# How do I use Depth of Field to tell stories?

Depth of field describes the size of the area that is in focus. It can be wide, so a lot is in focus, or it can be narrow, so very little is in focus. The size of that field is controlled by the aperture. Here's an example from the film and education.
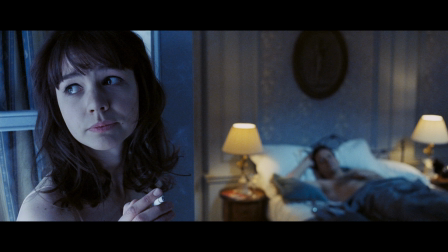19s
We see a young woman deep in thought and a man on the bed behind her.
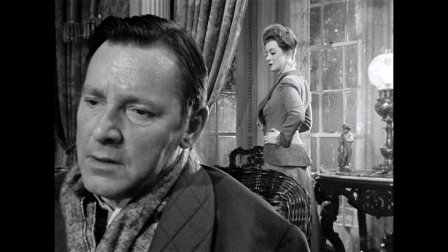25s
And here's an image from the film The Little Foxes. We see a man in the foreground and a woman in the back.
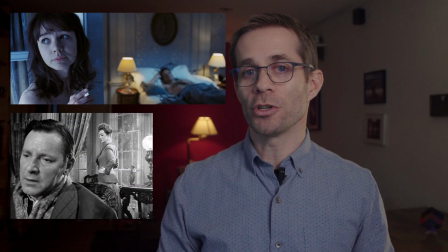33s
Focus is used very differently in these two images. How would you describe the differences?
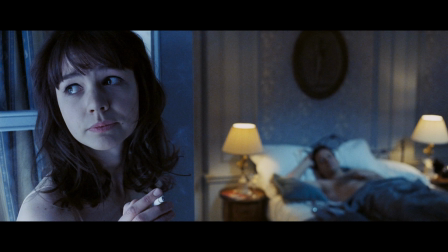40s
In this image from An Education, we have shallow depth of field. The woman is in focus and the man is out of focus. This technique draws the attention of the audience to the areas that are in focus.
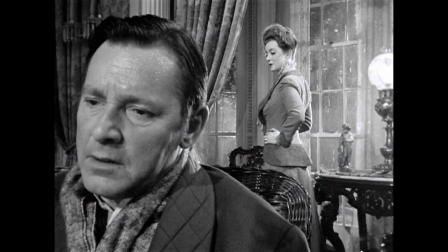54s
In this image from The Little Foxes, both characters are in focus. We call this technique deep focus. Now, it's not that these two characters are equal here. The man's face is much larger in the frame, so we definitely pay more attention to him.
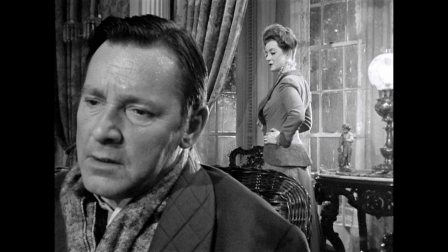69s
But in this case, the woman's expression is clearly visible and plays a role in the drama. Master cinematographers use the aperture for its effect on depth of field, not to make the image brighter or darker. But since the aperture affects both, it requires some careful planning. In fact, it's not only that we can control whether something is out of focus or not, we can control the amount of blurriness too.
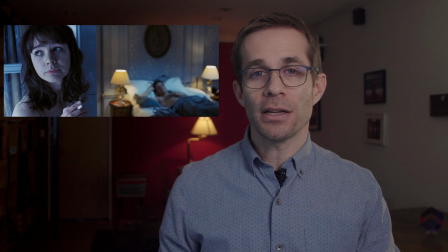97s
In the image from An Education, the man is out of focus, but we still see it's a man. We see he has short hair and some other details. The cinematographer could have, if they wanted, made the man even more out of focus to a point where the background would be completely blurred.